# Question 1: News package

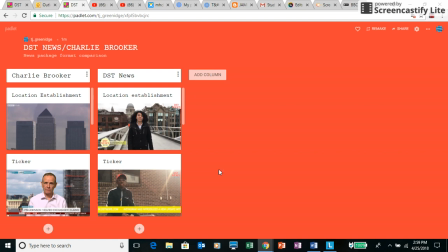0:00 So in terms of our news package format, I will be comparing Charlie Brooker's How to Report the News and DST News. So the first thing that is shown throughout both of them is the location establishment, which is done at the very beginning of the news package.
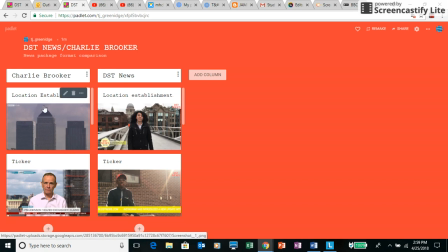0:17 With Charlie Brooker, he has done this through the shot of these three buildings, and with us, we have done it with the background. You can clearly see the buildings in the background of our host that is introducing the topic of our news package.
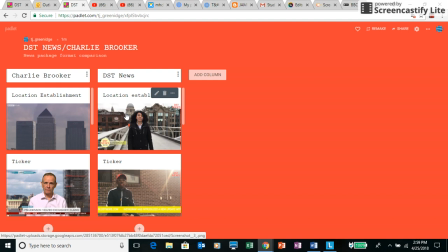0:32 The location establishment shows the audience where the topic is based, where the issue maybe most occurs, or even just down to where our main interviewee is based, as the main interviewee is the most significant part of our news package,
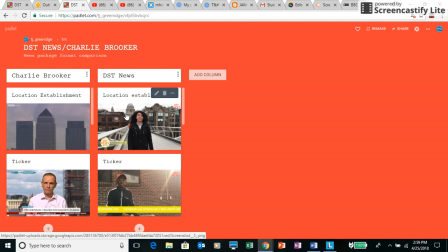0:52 as she gives the information that everybody needs. So moving on to our ticker.
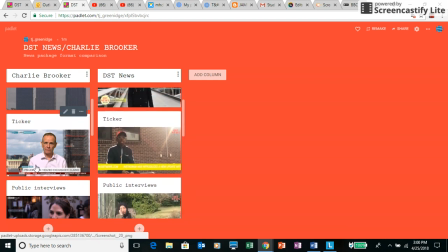0:59 With this one, you can see here that is a lot more sophisticated. There's a lot more going on than our one. Our one is DST News' one is very simple. It just has the news of maybe the week or what's happening in social media this week, or even news that's on our website.
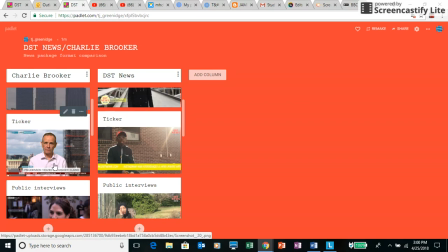1:16 We can see that constantly going across the screen. So it is a lot more simple than this one. This one does include the title of the topic that they are talking about, which makes it a lot more sophisticated,
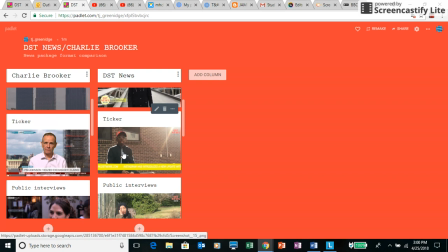1:31 which is one thing that differs from each other that is challenging. We wanted to kind of give off a simple look to our audience. We didn't want to make there be so much going on the screen, as already we have somebody talking and giving the public interview.
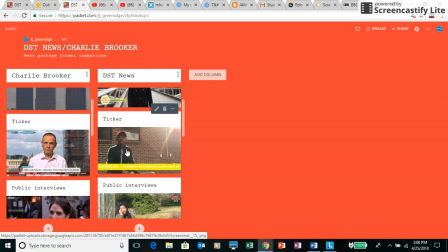1:51 So we didn't want too much going on in our screen. However, one thing that is similar to both is the branding. Now we notice the branding because of the color.
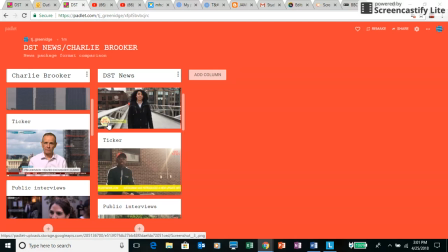2:02 As you can see here, the yellow color is shown here, and that is consistent throughout our news package.
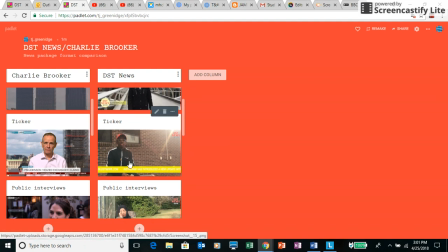2:09 One thing that wasn't mentioned on here is our transition. We did include a transition, and our transition was yellow as well. And so it allows our brand to be recognizable to our audience. The same with this one, with the red.
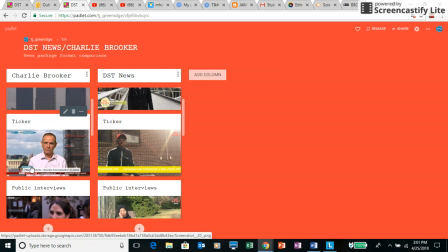2:21 That's a consistent color that is shown constantly throughout their news packages. And so it allows the brand to stand out to the audience.
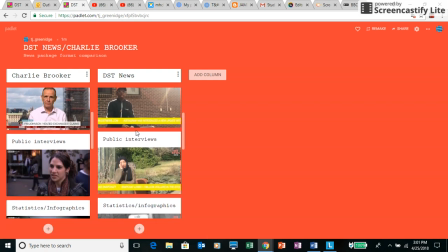2:31 Now with public interviews or Vox Props, that is shown in both of them. These are just short clips of members of the public giving their views on a question that we have posed. I believe to the audience, it gives the audience much more of an insight.
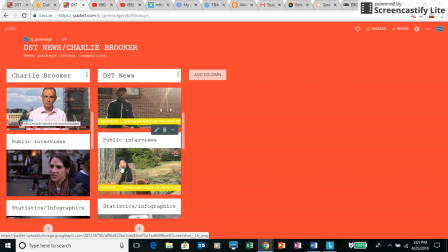2:48 Now, as our main interview will be someone that will possibly in our case, our interviewee disagrees with the dangerous sides of Snapchat.
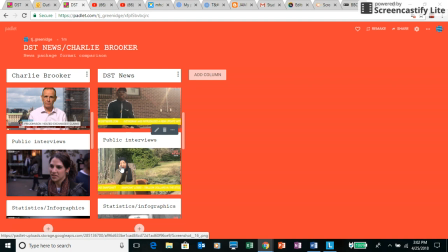3:00 And so the audience will not get the information that they really need. We're trying to give them the information that they really need, that there can be a risk. But obviously our interview will try to sugarcoat the concept as they work for Snapchat.
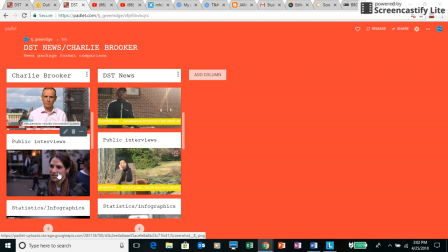3:18 I believe that the public interviews give the audience much more of a real and authentic answer, something very raw that, it's not scripted, it's just how a normal member of the public feels,
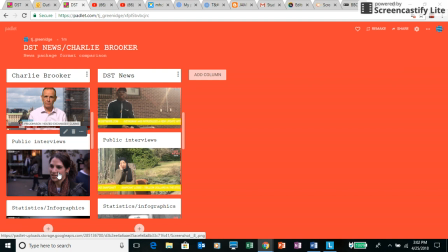3:35 which I believe is effective in giving the audience more of an insight into how people around everywhere is feeling about
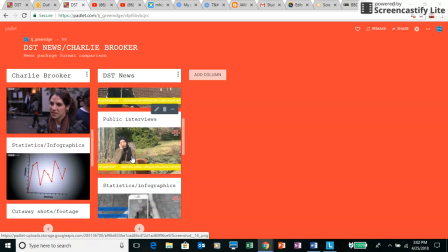3:44 the situation. Now moving on to statistics and infographics, which is shown constantly throughout both.
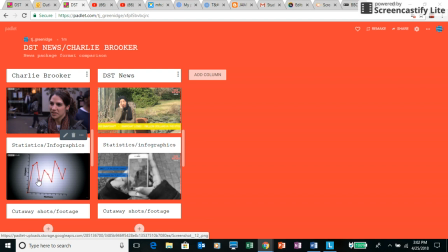3:52 This one here is of a graph, and we have facts and figures shown, and we also do have other infographics in our news package as well.